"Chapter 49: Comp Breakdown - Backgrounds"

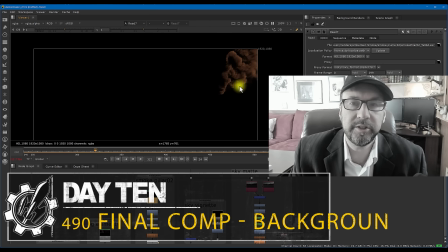(0:03)
Here's the smoke render, and this just came from EmberGen after bringing in our exported camera,
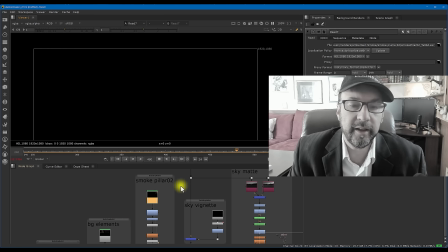(0:10)
so the camera track matches what the smoke is doing. And this is basically just a simple render of a smoke fluid,
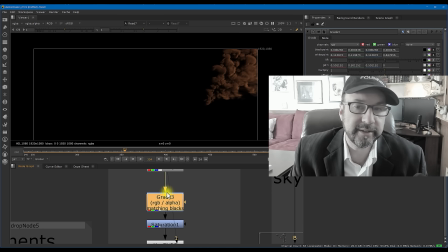(0:17)
and what all I really did to it is I matched the blacks on it, so the blacks actually match the footage of our background here.
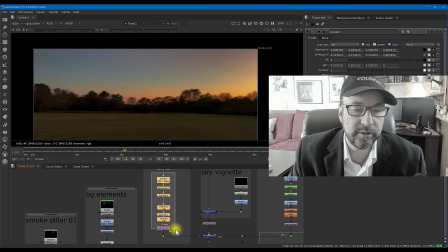(0:26)
So just to see this in place, let's just do it like this. I'm going to actually disable all of these so we can step through it one quick thing at a time.
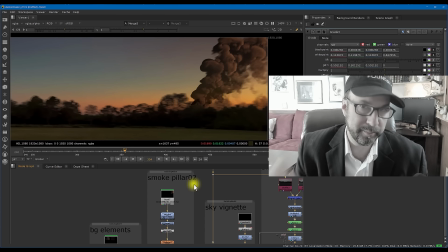(0:33)
So here is the footage of the smoke where it was placed in the EmberGen 3D scene with the camera we brought in. I matched the blacks, which again is something that we could do in our digital compositing class together, and it also boosted up a lot of that sunset.
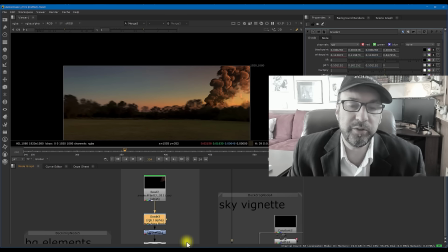(0:51)
And the reason why I actually went to EmberGen is I originally had smoke that was brought in from just stock elements.
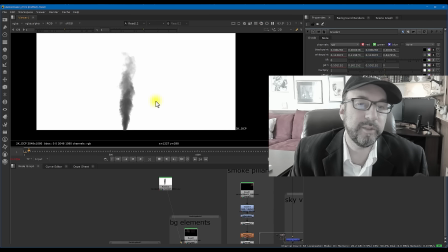(1:01)
And the stock elements basically look like this.
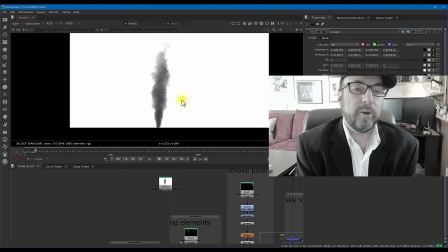(1:04)
It was a variation of stock elements of smoke, but it had a little bit more of a drift to it for wind or whatever. And yeah, it looks great, and it actually has a nice scale to it, much further away than the smoke I'm using. My smoke is kind of a lot more closer to the camera.
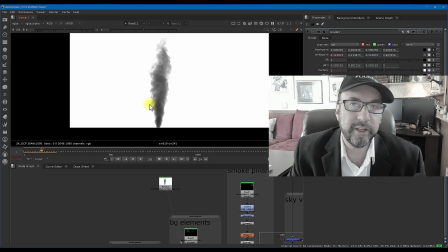(1:21)
But one thing that you really can't play around with all that much is playing around with the interactive lighting of these elements, right? And I wanted to have a nice sunset feel. And even playing around with like distortion maps or normal maps, I converted this into normal maps, and that didn't really look very good.
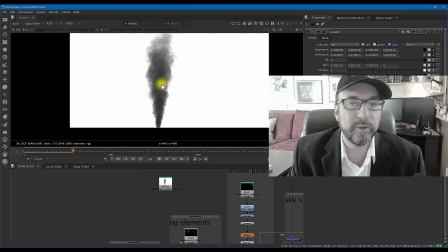(1:38)
Or ramps, that was like sunset on one side to shadow on the other. None of that really looked very good.
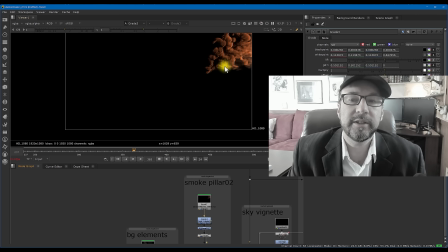(1:44)
So the big reason I basically went into these smoke elements here for real smoke elements rendered was simply because,
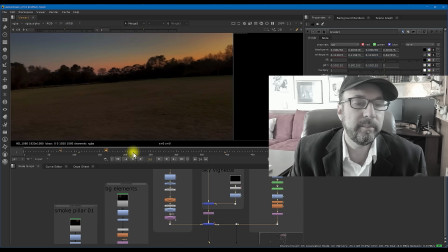(1:53)
I just didn't like the fact that none of them looked like smoke that was going on with a harsh sunset.
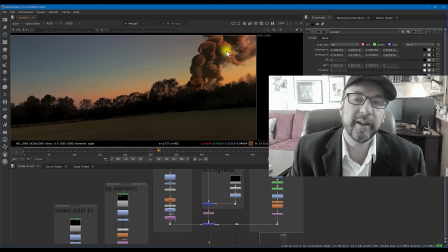(2:02)
And I really wanted that kind of rim light going on. So that's why I went for the actual Fluid Sim 3D route on that, instead of just sticking with stock elements that you really can't control much with lighting.
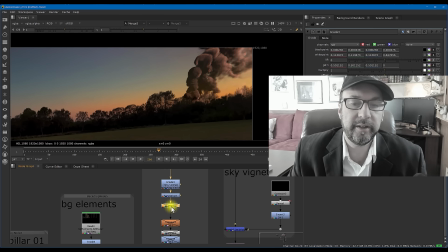(2:13)
Apart from that, it's basically color corrections. I desaturated it. I did a hue shift on it to kind of match more of our environment.
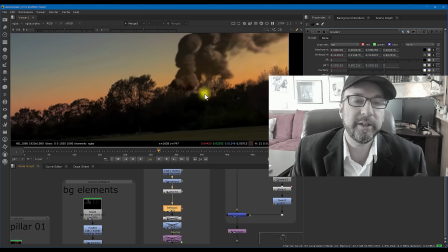(2:19)
I did a slight defocus because it's slightly defocused back there.
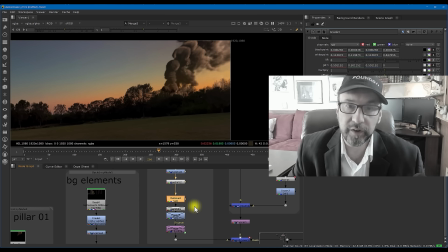(2:23)
And one of the things you always want to do, of course, in a comp is try and match the defocus on the same elements that are in the depth plane of what you're comping in. I pre-multed it back together after color correcting it. Now again, that's another big thing that I wish After Effects would start incorporating is unpremult and premult, because long story short,
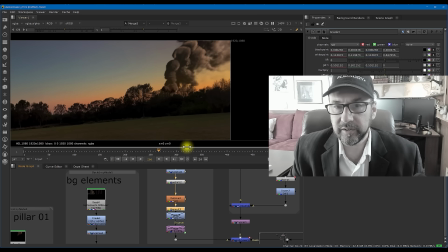(2:43)
if you color correct pre-multiplied footage with alpha channels, you're going to get weird fringing and dark haloing and all kinds of stuff.
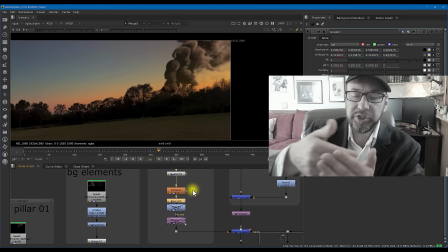(2:51)
So you really need to have that ability to kind of rip the alpha channel away from a render with an alpha, of RGB information. Do your color correction, and then throw that alpha channel right back on top.
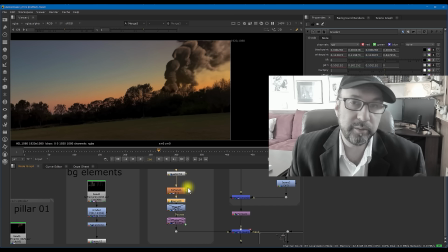(3:04)
And that's basically the entire concept of unpremult, color correction, premult. And you never really want to color correct without doing that. After Effects really doesn't give you that opportunity to do that. Then I clamped that down as well, because I was getting some funny readings in the blacks.
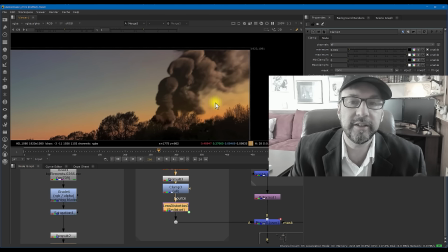(3:19)
And then of course I added the lens distortion back in, which kind of looks like this. This is the after, here's the before. You see that slight difference right there? And that came, of course, where did I get that?
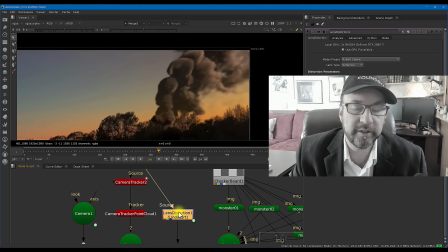(3:31)
It came from the actual track of the footage. It undistorted the lens for me when it decided, what kind of lens I was using.
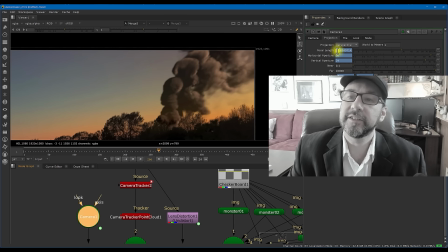(3:38)
If it decided when it tracked this, it said, hey, it looks like you're using a focal length of 29.47 on that. So that actually distorts everything near the edges of the screen. Of course, in any 3D program,
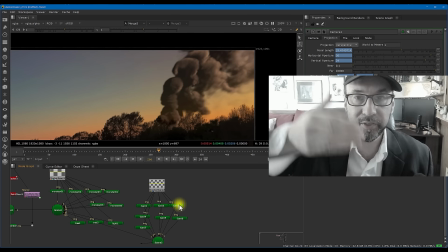(3:51)
lens distortion is not incorporated because all the cameras, the 3D cameras, have like a perfectly flat lens.
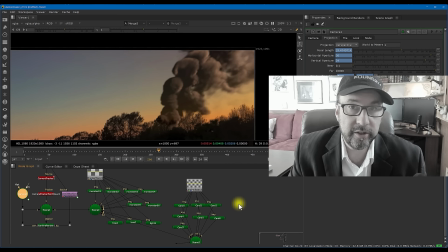(3:59)
So what you're going to want to do is reincorporate that lens
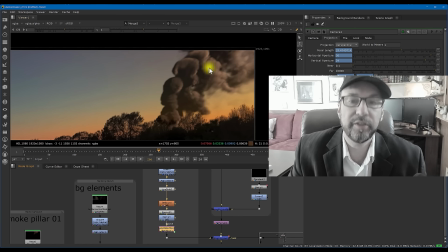(4:03)
distortion back into your 3D render so it matches the plate.
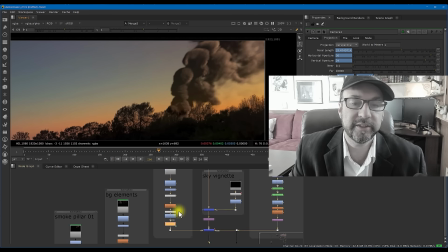(4:08)
That's kind of a pretty important step to make sure that that kind of lines up.